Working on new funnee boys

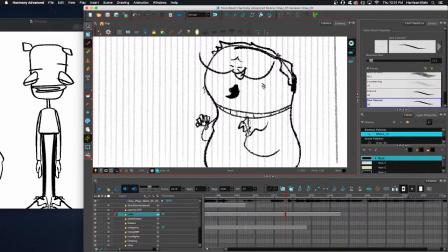(70:41)
It's in our genes, our instincts. Eyes are the windows to the soul, or whatever. I wish I could draw realistic eyes better.
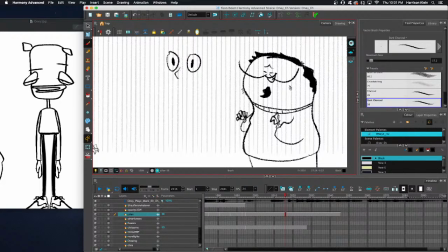(71:03)
Some of the best artists with the most job offers draw eyes like that.
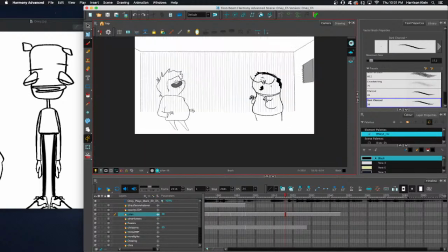(71:14)
Yeah, exactly.
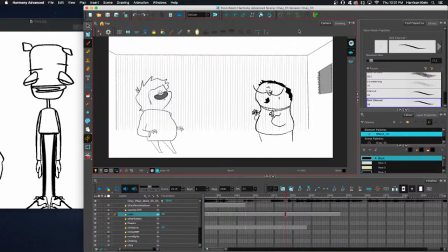(71:20)
But dotty eyes have gotten me this far, so...
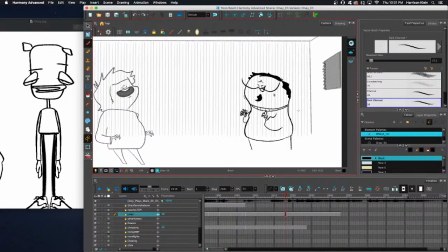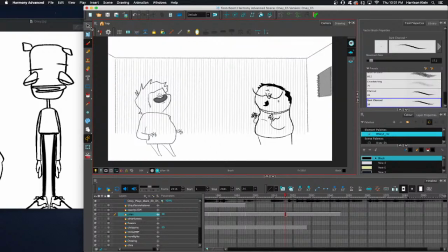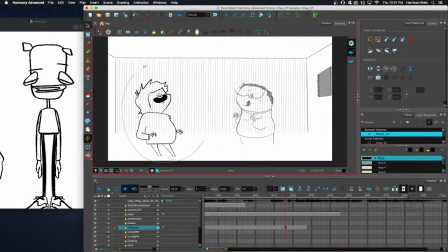Why are there 2 Chris's? There we go.
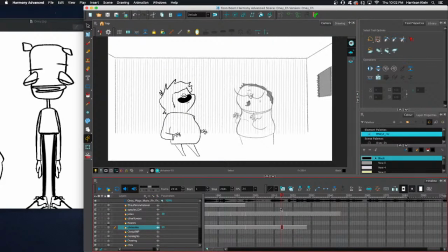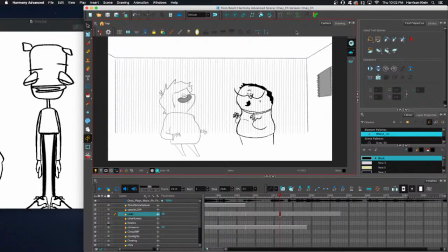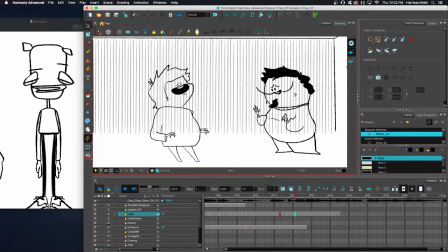(72:13)
Okay, I gotta go.
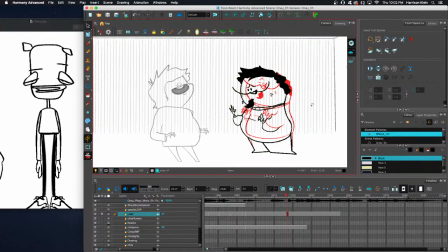I think we all need more Chris.
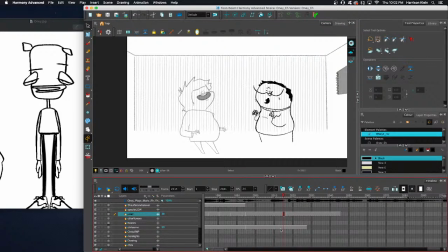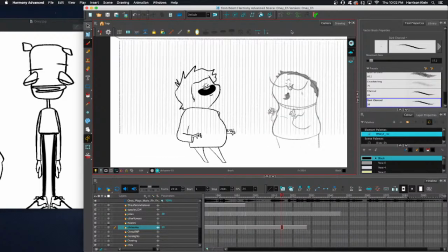(72:35)
when I designed Chris, I wanted him to be recognizable as Chris, but I also wanted to kind of do my own spin on it. And so Chris usually is drawn with a perfect circle for a head, and so I went and gave it kind of
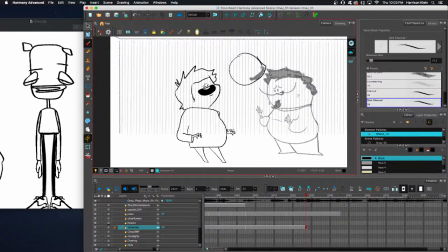(72:53)
it is a circle, but it's got like that little cheek to it. Pretty much like nearly every like cartoon is doing. And then of course has the dots for eyes. It's got the big CalArts mouth.
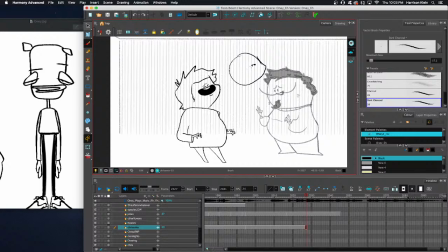(73:07)
I like to push it sometimes. Sometimes if he's like the straight man in the scene, I'll give him like a normal mouth, but he tends to be goofy, so I draw a lot of these mouths for him, which is fun. I get to stretch myself as a character designer.
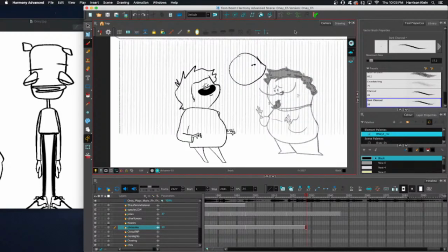(73:25)
Which is funny, because like Chris isn't really that chubby in real life, but he always draws himself fat,
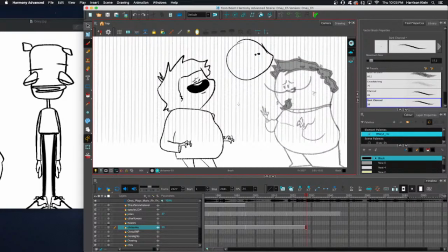(73:31)
so like I do anyways, just because that's how he's always drawn.
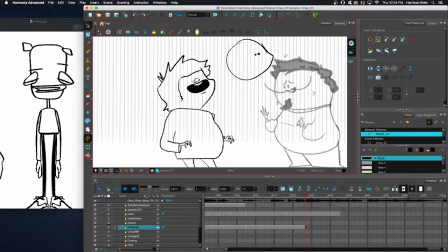(73:39)
I don't think he hates it. Chris actually follows me on Twitter, so I don't think he hates my depiction of him at all. And so he draws himself chubby, so I'm completely free to.
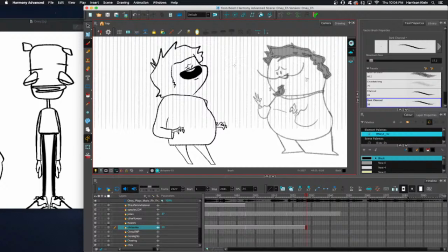(73:59)
And then his hair, it's like he's always drawn with like the shaggy hair. I wanted to add add like some personality, add a good silhouette quality to it. So like I have like this straight line here, sort of, then it tapers out and ends with a curve down there.
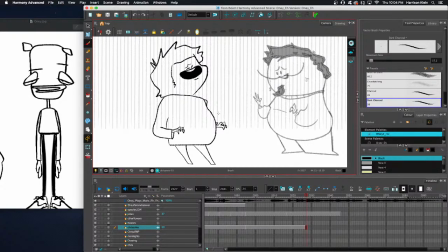(74:19)
Sort of like, I don't know if I was directly inspired by Duncanville or if it was like subliminal, but Duncan in the show has like a straight line on the side of his head. And now then suddenly I ended up working on Duncanville, so.
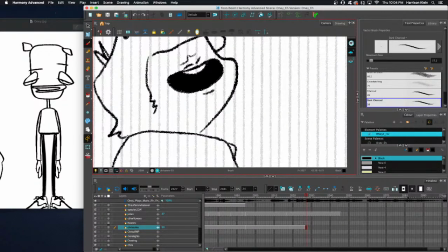(74:37)
Also, it's not very consistent, but I do usually give Chris a little lip down here.